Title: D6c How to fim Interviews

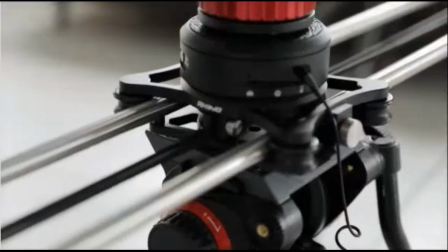Yo, what up, guys? Parker Welbeck here with another virtual job shadow. We're going to be today talking about how to shoot an interview. And guess what? We have here a bunch of full-time filmmaker members here to shadow, and we're going to be utilizing them to do some Q&As. So while I'm shooting an interview, they're going to be asking questions so that you guys can get the most out of this experience. So step number one, first thing I do, I walk in and I say, all right, where do I want to set up my interview? That's step number one, finding the right location. So basically, my process for this, mostly what I'm looking for is good lighting and good leading lines, good composition. So I'm going to be looking around, looking through my camera, and find a spot where I think we have a dynamic shot that can show some depth, show some leading lines, and that has some good lighting. I'm looking. I see I got some cool brick. We got some good windows. So one thing when I'm going to be doing this interview is I want separation from the back wall. That's going to help me create some depth. So I'm not going to ever want to plaster him right up against the wall. I'm going to see how it looks. This spot looks good. It looks clean. So this is a potential option. Let's keep looking around. Some good leading lines going down this way.
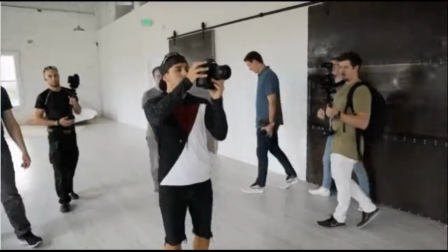So James, let's put you right here. And then I'm gonna see what it would look like having... Okay, so I really like the look of this because we have these pillars here.
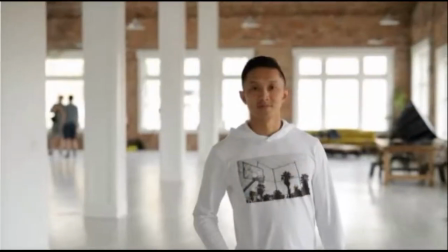Come a little bit farther this way so I can get more of that first pillar. Okay, so I'm rolling. As you can see, we have a lot of depth.
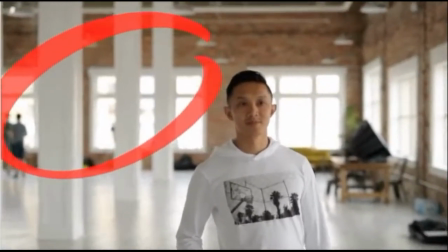We have these pillars to the left. They give us some good depth. We have all these windows to the right giving it good depth.
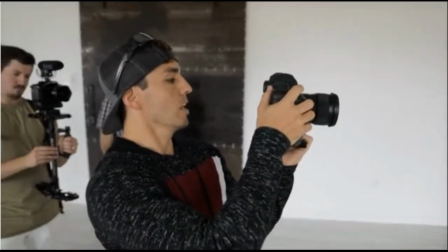And so right now I'm thinking this is probably gonna be the spot I end up using because it is so pretty, but we'll keep looking real quick.
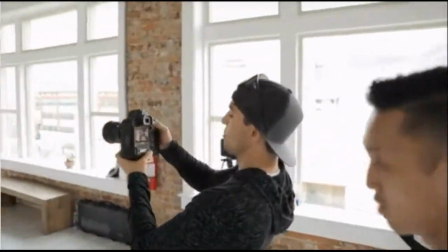This is also a good leading line spot. We'll just use Brendo here as our man. Roll some of that for you, too.
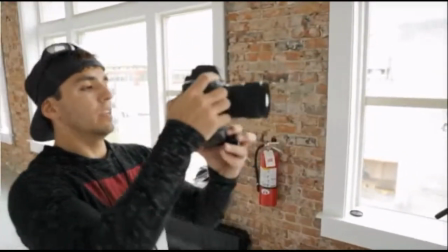Okay, good. But I'm going to go ahead and say that I like this spot where we can see the pillars. So, yeah, that's going to be the spot we choose, that's spot number two. And we'll now set up all the gear. So I'm sticking a Manfrotto plate on the bottom of my Rhino slider here.
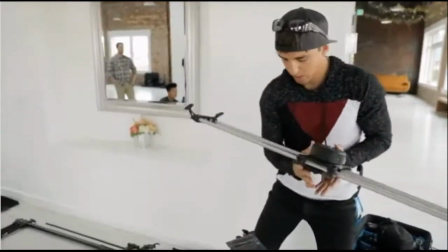And now we're going to mount it to my Manfrotto tripod here.
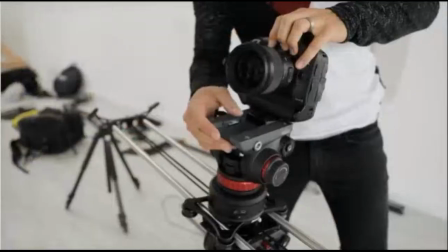Use my second tripod head. Put on here, grab my camera. Let's have you come a little farther out.
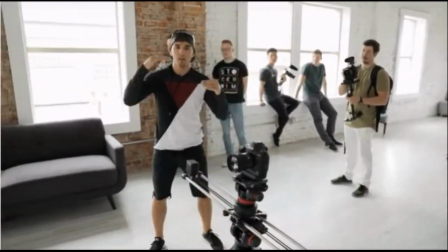Maybe right there should be good. And as far as heights of your camera, you want it to be somewhat close to the eyeline of your subject.
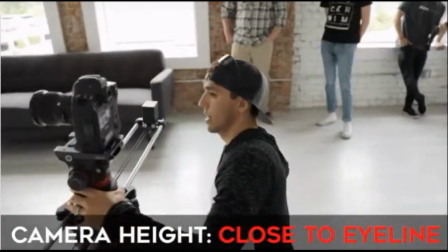Doesn't have to be right on, can be a little lower, a little higher, but so we're actually about there already. I like that, cool.
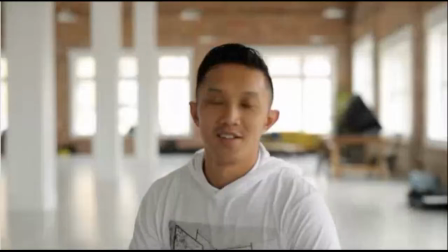I'm liking my framing. This works, but there's a ton of garbage in the background. We have a lot of our guys' gears back there. So one thing I talk about is it's not only what's in your frame, but it's also what's not in your frame. So check for things that distract, take away from the subject which is our guy talking here so let's go ahead and now and
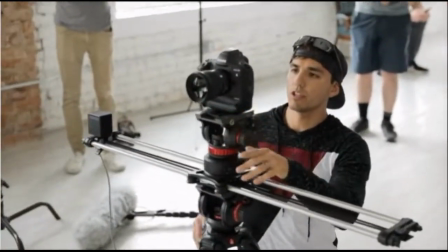and remove anything that's in the frame that we don't want in there so I got this camera rolling to show you what I'm looking at here I'm trying to get
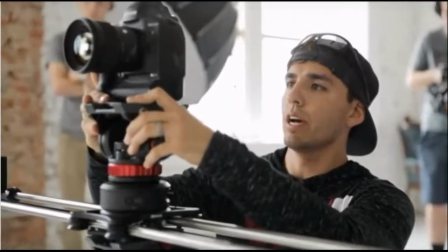you know my framing the way I like it both you know left and right and up and down and so I'm looking at what's in my shot what's
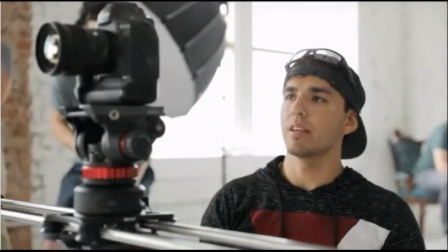not in my shot we're deciding how much of his body I want this camera angles are gonna be probably waist up so medium shot and
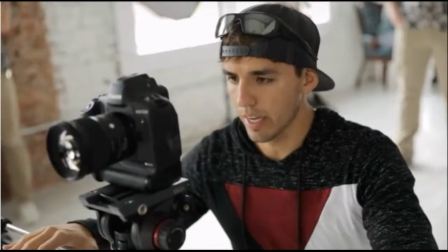I'll have my second camera just a tight on the face Now I'm deciding how much I want my frame on either end.
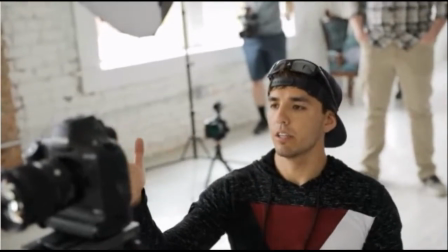If I have him looking to off-camera left,
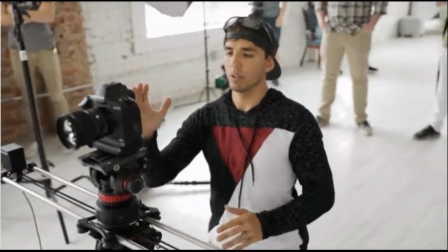then I'm gonna wanna make sure that I'm framing to where he's on the right of the frame so there's more headroom in front of his face rather than behind his face.
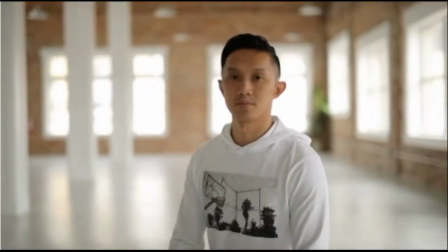Now sometimes I'll do center framing, but if I do center framing, I usually make sure my subject is looking directly at the camera.
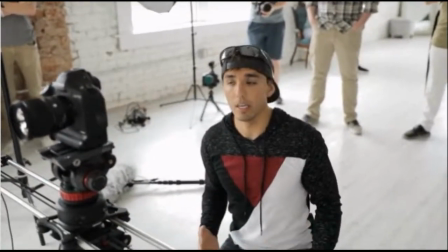Now if you guys are interviewing people who are super awkward on camera, which is most everybody, then it's usually not the best idea to have them looking directly at the camera.
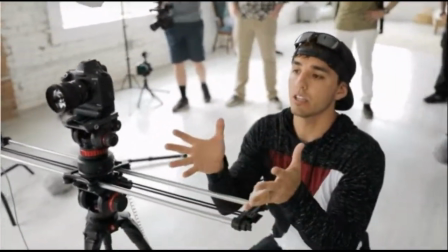It's usually more natural to have them off camera and actually talking to a human being. That's much easier for people to do.
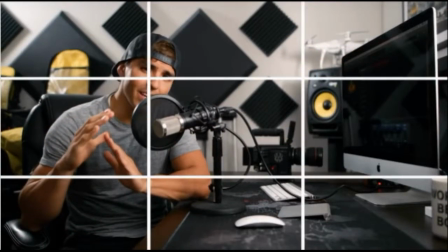You can also have them look straight at the camera if you have them positioned on one of the thirds. That's what I do in my tutorial interviews is I'm off to a third and I'm still looking directly at the camera.
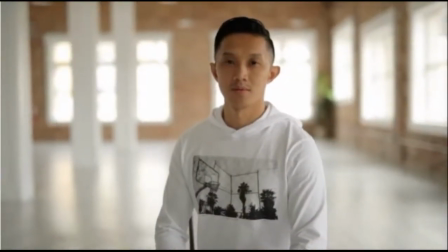Another thing we'll talk about here is headroom. So when I'm framing this up, I also want his eyes not only on a third this way, but a third that way as well.
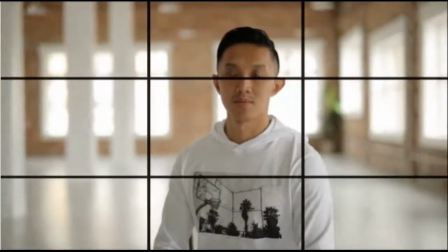So I'm looking to set him up on one of these two thirds like that.
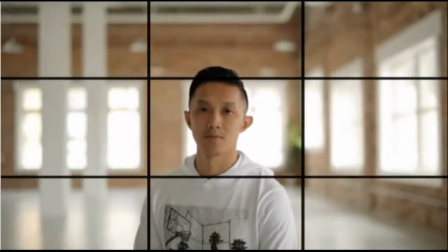If I have this tilted up and his head is in the center of the frame, I would personally say that's poorly framed.
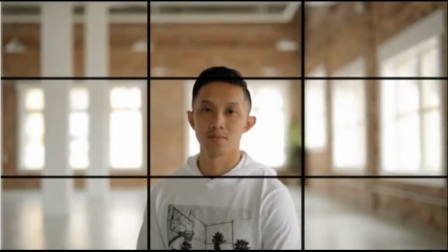There's too much headroom above.
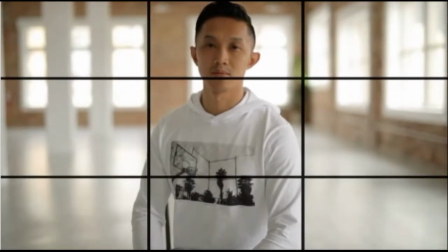And if you bring it too low, where his head's touching the frame like that, I would say you're showing a little bit too much of his body and not enough, giving him enough headroom right there.